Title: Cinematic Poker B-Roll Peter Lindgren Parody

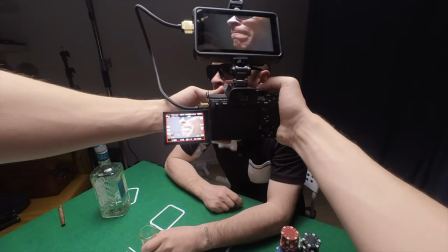(0:49)
What's good guys, I hope you did enjoy this little parody made in my flat with one source of light and using a vape as a fog machine.
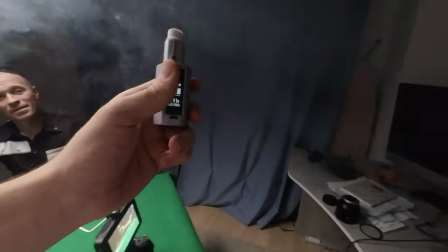(0:57)
Let's break it down so you can have a better understanding of how to shoot such videos on a budget.
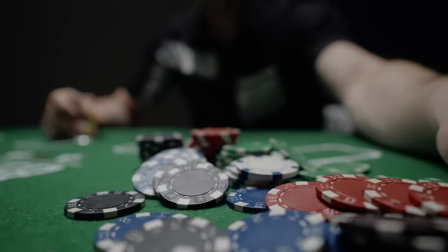(1:02)
First of all, big shoutout to one of my favorite YouTube creators, Peter Lindgren,
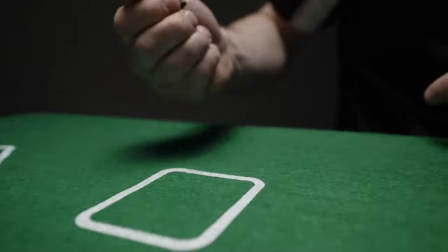(1:06)
who inspired me to do this Russo-Mexicano parody with some sunflower seeds and tequila.
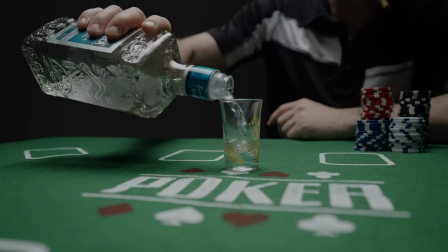(1:12)
My friend Alex, who's the main character in this video, begged me to film such a video for himself after watching Peter's video and I simply could not say no.
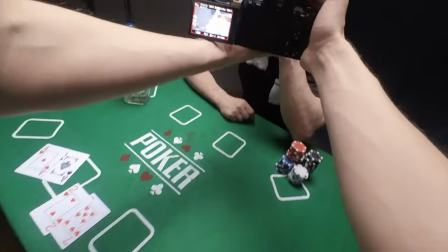(1:21)
But I wanted to bring a little bit of comedy as well,
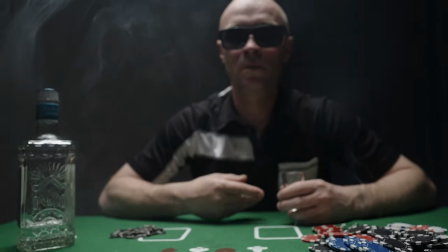(1:24)
having the baddest card combination of 2 and 7 and also the final phrase and sunflower seeds as an attribute.
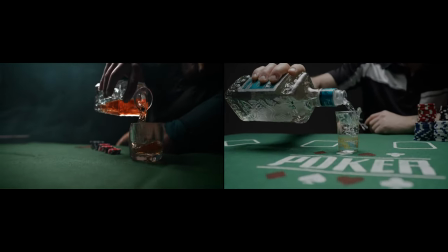(1:31)
Let's watch the original video and the parody side by side and then break down the setup, camera settings, post-processing workflow and some life hacks for such videos.
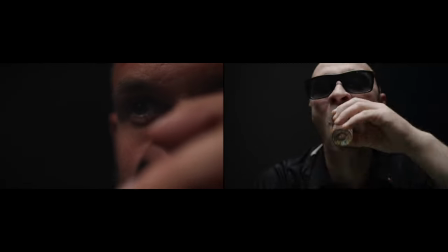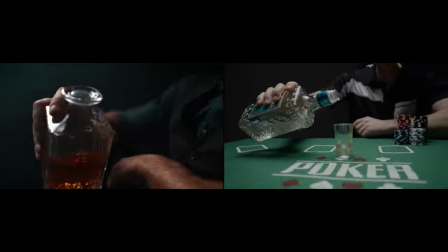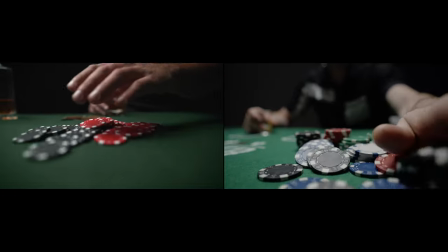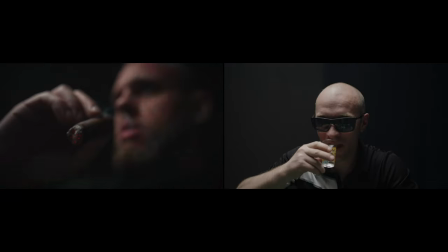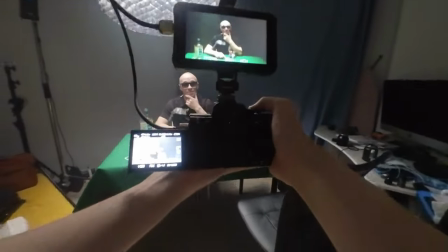(2:27) one.
So let's start with the lighting setup. It's pretty straightforward.
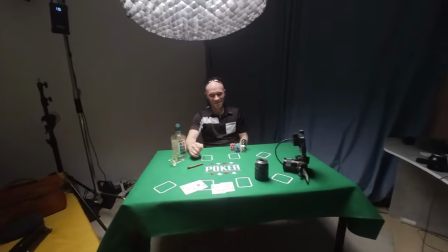(2:31)
I had my Godox VL150 COB light with 90 centimeter softbox with a grid and also it's on a
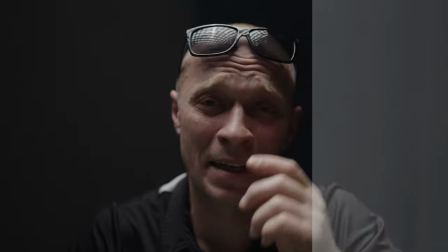(2:37)
C stand hanging directly above the table giving very soft but dramatic lighting to Alex's face.
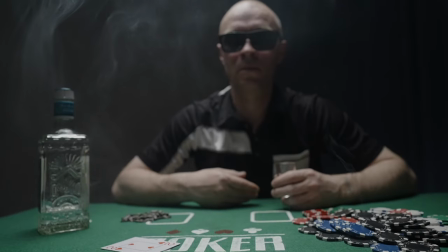(2:44)
Of course we added a bit of ambient fog but since I don't own a good old fog machine we used the vape borrowed from my neighbor.
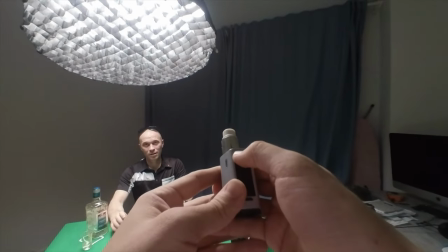(2:51)
It's not the best solution but it's getting the job done and afterwards I had to open the windows for the whole night.
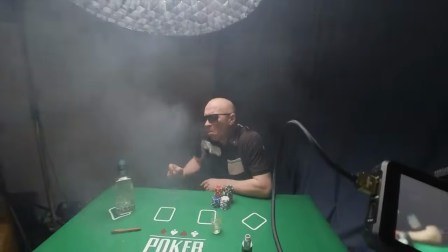(2:58)
And also it was too strong for Alex and he certainly didn't like to inhale it.
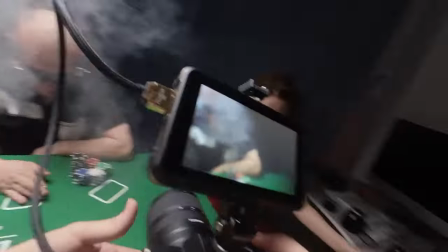(3:08)
Smoking is bad, don't forget it.
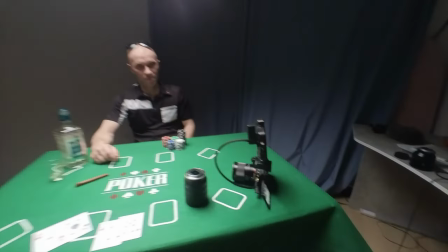(3:10)
In terms of camera, I used my Sony A7S III in 4K 120 frames per second and the project is set to 24p,
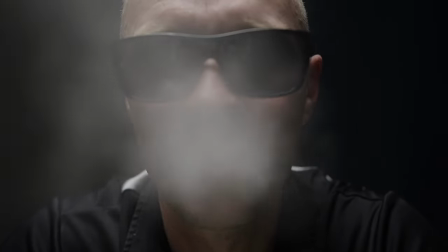(3:17)
so we can slow down the clips to 20% for very nice slow motion.
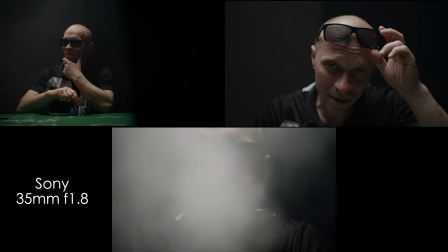(3:22)
I used only two lenses, Sony 35mm f1.8 for those three shots when I needed a bit tighter look and Tamron
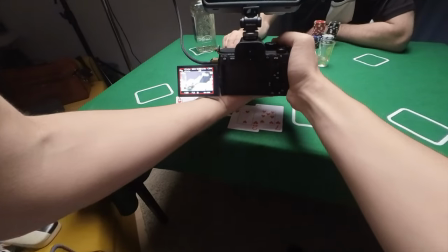(3:30)
17-28mm f2.8 at about 22mm to mimic the
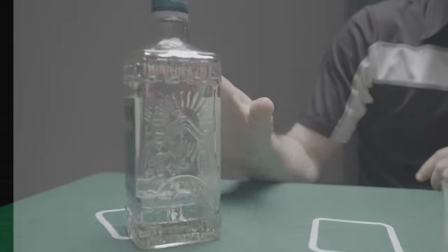(3:34)
24mm look considering 1.1x crop in 4K 120.
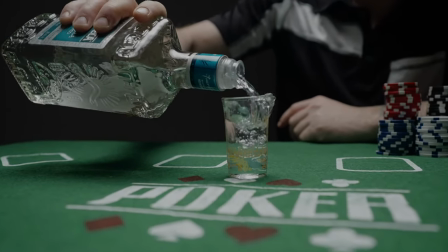(3:39)
I always shoot in S-Log3, I have a video tutorial about my full workflow with it, I'll leave a link down below.
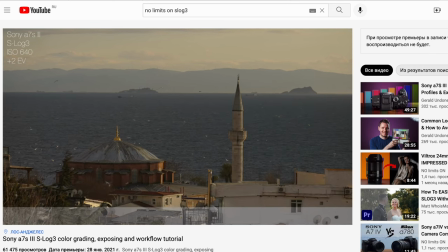(3:46)
And also I used Adam's Ninja 5 monitor to preview my ASLock 3 a lot and also to
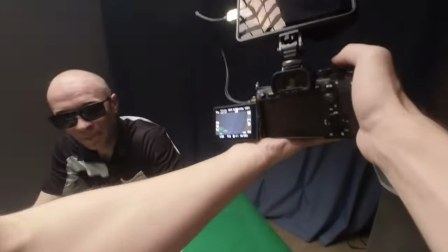(3:51)
add some weight to the camera so there is less micro jitters because of handheld shooting.
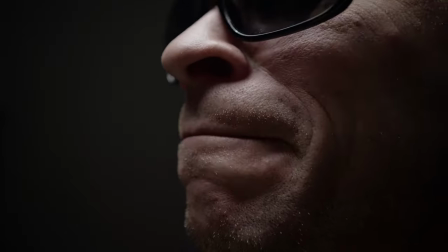(3:57)
99% of the time I used manual focus and focus peaking, just keeping the right distance from the subject to stay in focus.
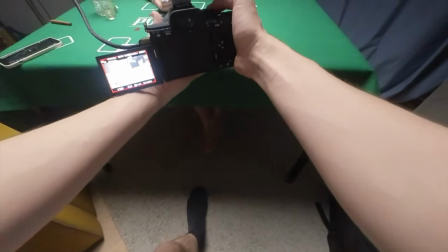(4:04)
Hit the like button if you also do shoot with manual focus for special purposes even though your camera has awesome AF.
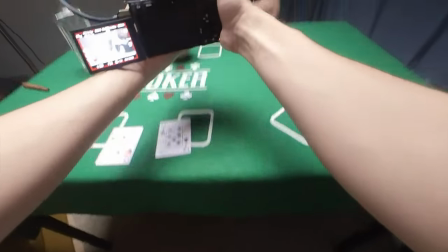(4:11)
By the way, Sony A7S III has the second native ISO at 12800 in S-Log3 and I was using it to set the top light brightness
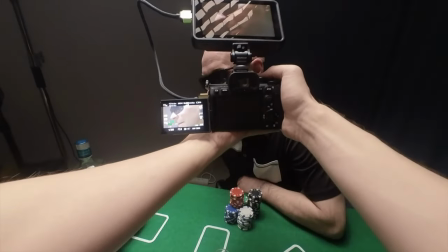(4:19)
to about 15 or 25% because I didn't want too much light to bounce off Alex and the table and hit the white wall behind him.
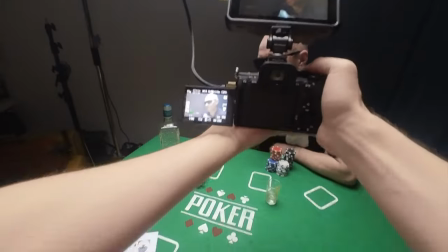(4:28)
And of course the shutter speed was 1 over 250 to match the frame rate perfectly.
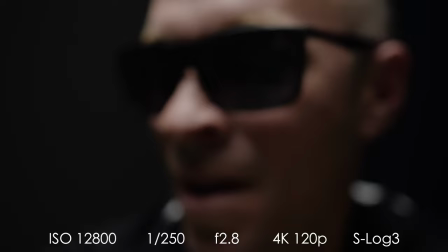(4:33)
Most of the shots are shot at f2.8. The main thing is to talk to the talent and to rehearse a bit before you make certain shot,
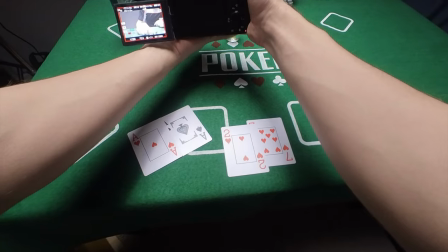(4:41)
so your movements are in sync and since Alex took part in any shoot for the first time in his life,
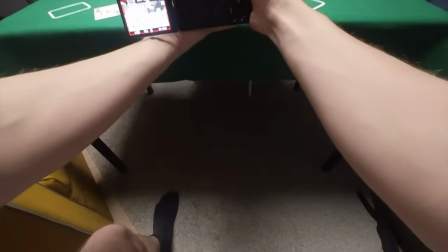(4:47)
I think it's pretty easy to do with any talent.